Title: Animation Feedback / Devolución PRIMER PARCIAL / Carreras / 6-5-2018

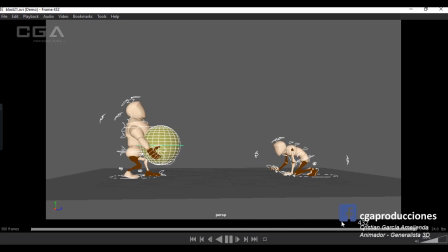O sea, está en una pose a una pose en cámara lenta y de golpe acelera. Queda muy raro, ¿sí? No se entiende qué es lo que está pasando. En términos generales, lo que me pasa es que siento que pasaste del blocking al spline y no trabajaste los intermedios.
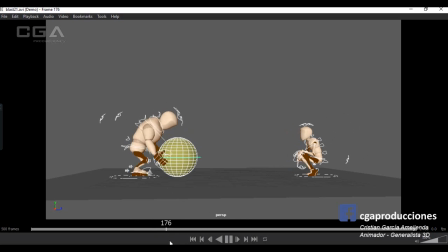Simplemente te quedó todo interpolado. Los pasos son larguísimos. Fíjate acá el personaje de la izquierda que quedan los pasos larguísimos. Los dos pies se están moviendo al mismo tiempo, que es un resultado que pasa a veces cuando uno pasa del blocking a spline, que es lo que hay que empezar a trabajar.
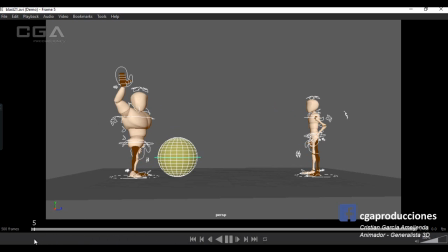Más allá de eso, me pasa también que no están cuidados las articulaciones de los personajes. Acá de un frame para a otro, el codo, ¿sí? Se mueve de una manera muy extraña. Acá, ojo con eso, el codo quedó totalmente invertido, ¿sí?
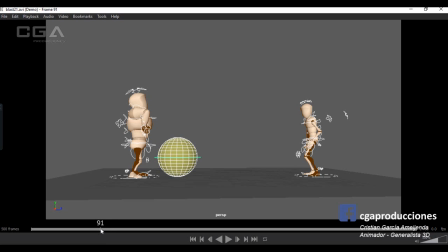En esta pose el codo quedó invertidísimo, quedó roto el rig, no se está cuidando el rig. Acá el IK de la mano derecha, estoy hablando del grandote, ¿sí? Quedó en el lugar todo el tiempo.
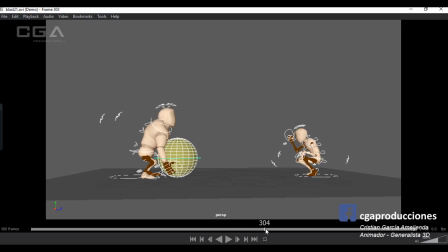Bueno, acá lo del pasito que ya te mencionaba. La pelota no parece que la está agarrando el personaje porque se mueve a otro tiempo, ¿sí? No es que está emparentada la mano, o al menos no parece. Es como que está flotando, ¿sí? Ojo con eso. Ahí la mano patina de la pelota y los dedos están colisionando la punta de los dedos con la pelota.
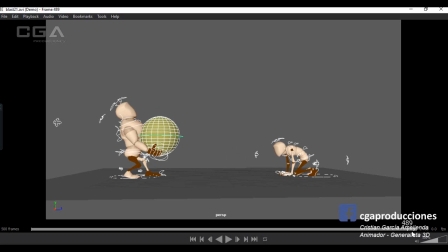Acá lo mismo pasa con el codo. De un frame a otro se va para atrás. Y acá te está buchoneando también el controlador. Fíjate, el controlador lo evidencia. De golpe, de un frame a otro, ¡pum! El controlador se fue para atrás.
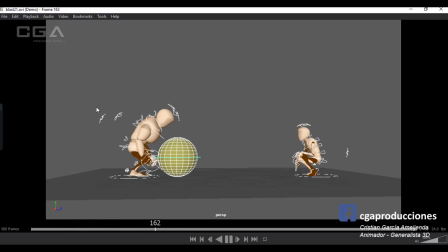Le falta mucho timing, le falta pausas, le falta al espectador entender qué es lo que está pasando. Que con el blocking sí se entendía, pero con el spline falló. ¿Sí? Falta mucho laburo a eso. El personaje de la derecha, esto está rarísimo.
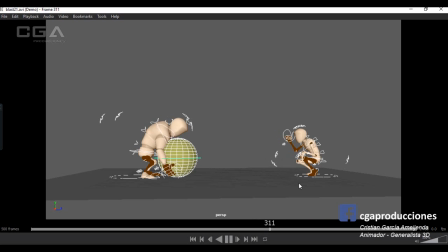¿Sí? Que se mueva todo al mismo tiempo y no sabemos qué es. Ojo a la colisión de la rodilla ahí con la mano izquierda. Esto quedó muy mal en el personaje de la derecha. Así que nada, faltaría trabajarlo. Y algo que es mucho más básico, recordá leer las consignas, ¿sí? Sobre todo lo que tiene que ver con.
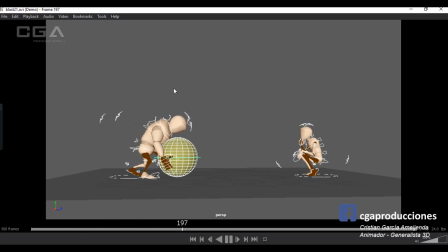Mira, más de calidad, si no es 1920x1080, ponle que lo dejo pasar, pero sí el tema de los controladores, pero más que nada el tema del formato. Si el formato es QuickTime H264, que lo vengo repitiendo el primer día y lo mostré en clase, no se puede entregar un AVI, ¿bien?
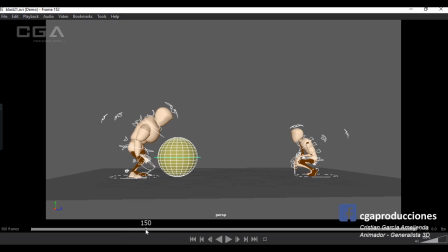Ojo, acá también estaba viendo la mano izquierda del personaje, que los controladores me tapan mucho y no me dejan ver, pero me parece que también es algo raro. La pera está siempre colisionando con el pecho del personaje. Bien. Varios conceptos que se supone que ya deberían haberse aprendido a esta altura.
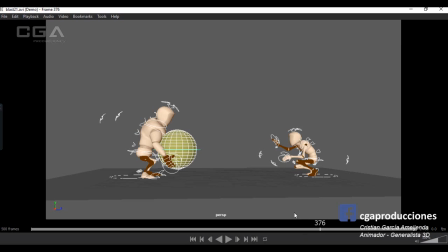Hubiese estado bueno ver el spline antes de la entrega final, porque yo solamente estuve viendo el blocking. ¿Sí? Quizás un par de días antes de haber mandado el spline hubiésemos podido trabajar algunas cuestiones. Pero bueno, ahora te las estoy diciendo ahora y nada, va a haber que pulirlas para la próxima. Estas serían las correcciones para el TP de Romano.
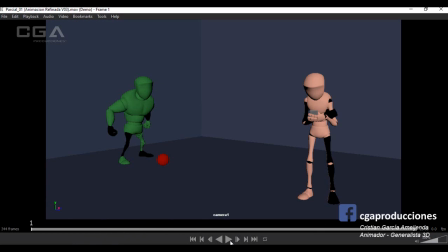Vamos por último con Martínez, que recién ya vi el blocking, ya había visto la otra vez, e incluso había visto cosas del spline, así que paso directamente a esto. ¿Es una especie de increíble Hulk el de la izquierda? Ok.
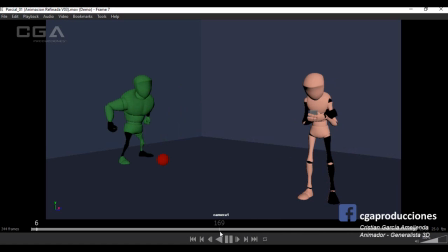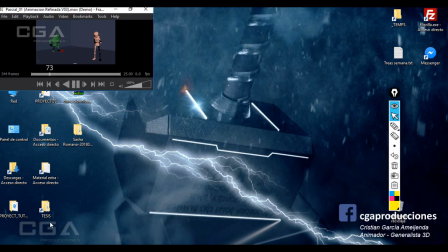Bueno, primero, varias cosas. Vamos a ver.
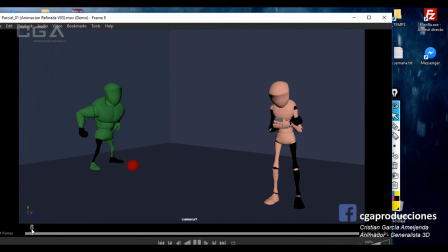Me está pasando que te acordás que te había mencionado y algunas cosas las corregiste y otras no. Que los IKs a veces quedan medio congelados. Pero fíjate que sigue pasando. La mano izquierda, brazo de izquierdo, tiene que mínimamente acompañar el movimiento.
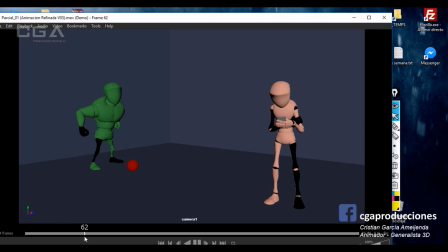O sea, si está cruzado de brazos, la mano izquierda, perdón, la mano derecha, la que está en negro, ¿sí?